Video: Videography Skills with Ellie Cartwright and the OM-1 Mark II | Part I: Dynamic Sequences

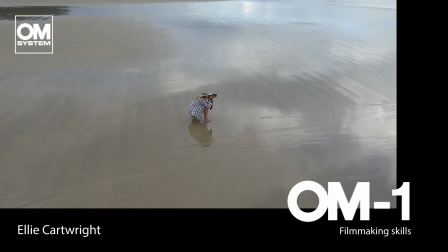2s
Hi, I'm Ellie Cartwright. I'm an adventure documentary filmmaker, and in this series of videos, I'm going to be teaching you the basics on getting started with filmmaking. I'm going to be taking the OM-1 Mark II out with me on an adventure around Queensland, Australia, and I'd love you to join me.
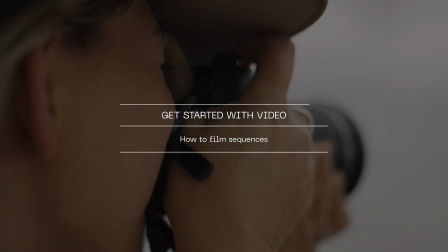19s
Perhaps you've started out with video a little bit already. You know some of the basic settings, but you want to know how to make your films more engaging. Well, the key is in shooting dynamic sequences and varying your shots. So we're going to talk through in this video how to film a scene in a series of sequences. Don't worry about the settings for now, we'll get to that in later videos, but let's just get creating.
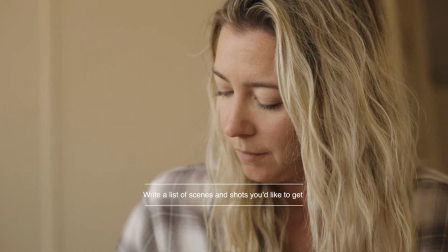44s
Before you head out to film, write down a list of scenes that you're going to capture, and beneath each scene, write down a list of shots that you'd like to get. So we are about to head off on this adventure. There may be a packing scene, there may be a driving scene, an arrival scene.
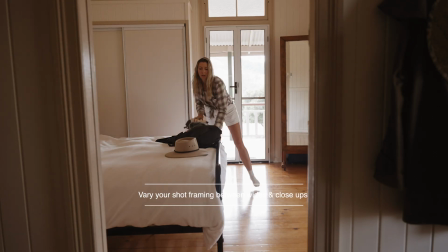60s
You'll notice in all of these scenes that we film that we're not just going to play out one long shot on a wide, we're going to vary our shots.
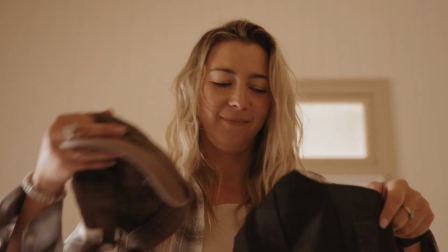70s
The top tip from me here is that either yourself or the person you're filming runs all of the actions through first on a wide.
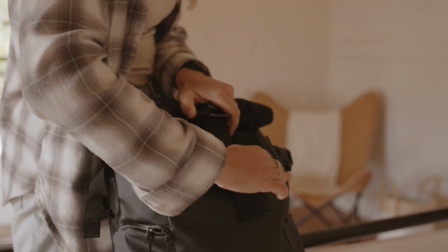76s
You then come in and you get your creative shots. The tip in the edit is to cut from one action to the next.
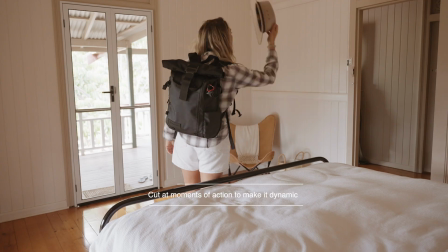84s
So if someone is picking something up and you capture that first of all on a wide, you cut to your close-up shot at the same moment that you left your wide shot. You'll notice in this series of scenes of us heading out on this adventure, the variety of shots that we use in order to keep the audience captivated.
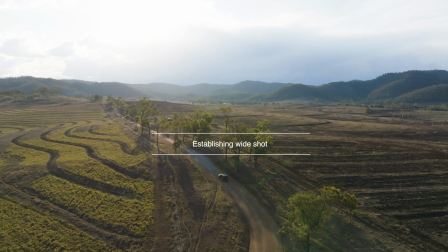104s
We will mix from a wide shot, an establishing shot showing where we are, perhaps to a point of view shot.
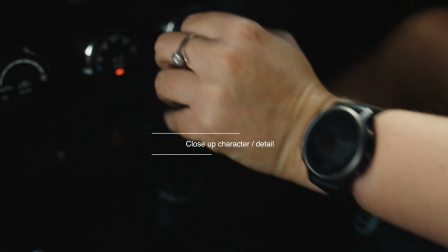110s
Then perhaps we'll go to a close-up character shot or a close-up detail shot.
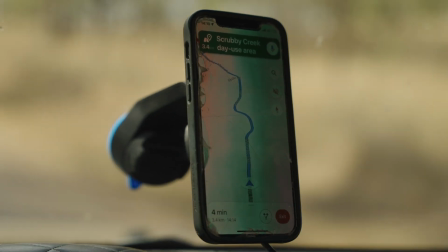115s
And we'll keep using these different tools in order to draw the audience in. I have a little task for you. It's a very basic level. I just want you to shoot a sequence using 4 shots.
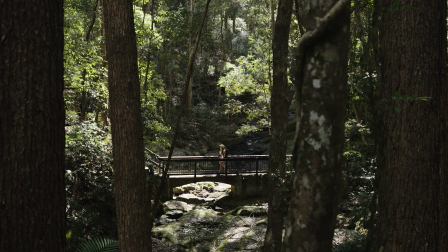130s
The establishing wide shot, which is crucial for showing where we are.
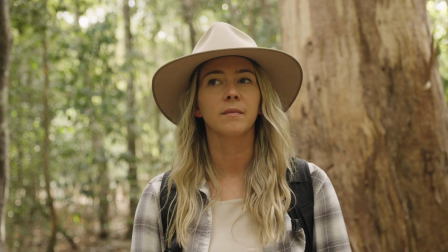135s
A character mid-shot to introduce your character.
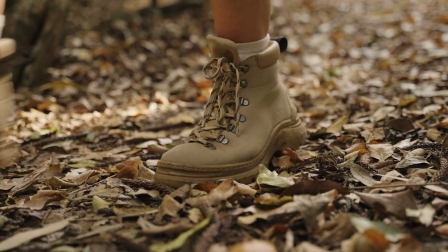139s
A close-up detail shot, which draws the audience in, and perhaps a point of view shot.
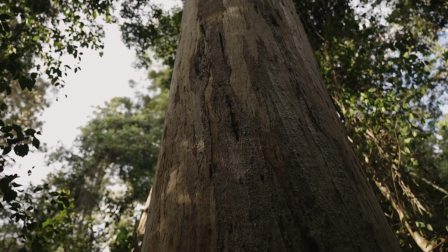147s
2 of my favourite combinations are the POV and what I like to call the selfie shot if you're self-shooting.
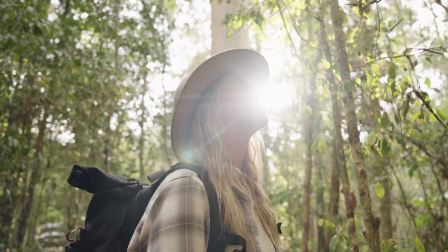153s
It puts the audience in the mindset of your character, as if watching through their eyes. Head out on your own adventure and have a go at capturing those shots and filming your own dynamic scenes.
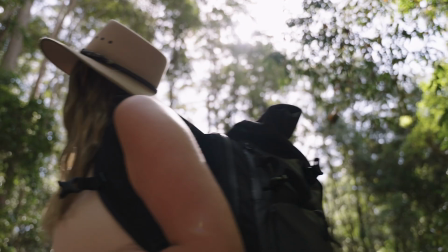166s
It will make the world of difference to your video creations.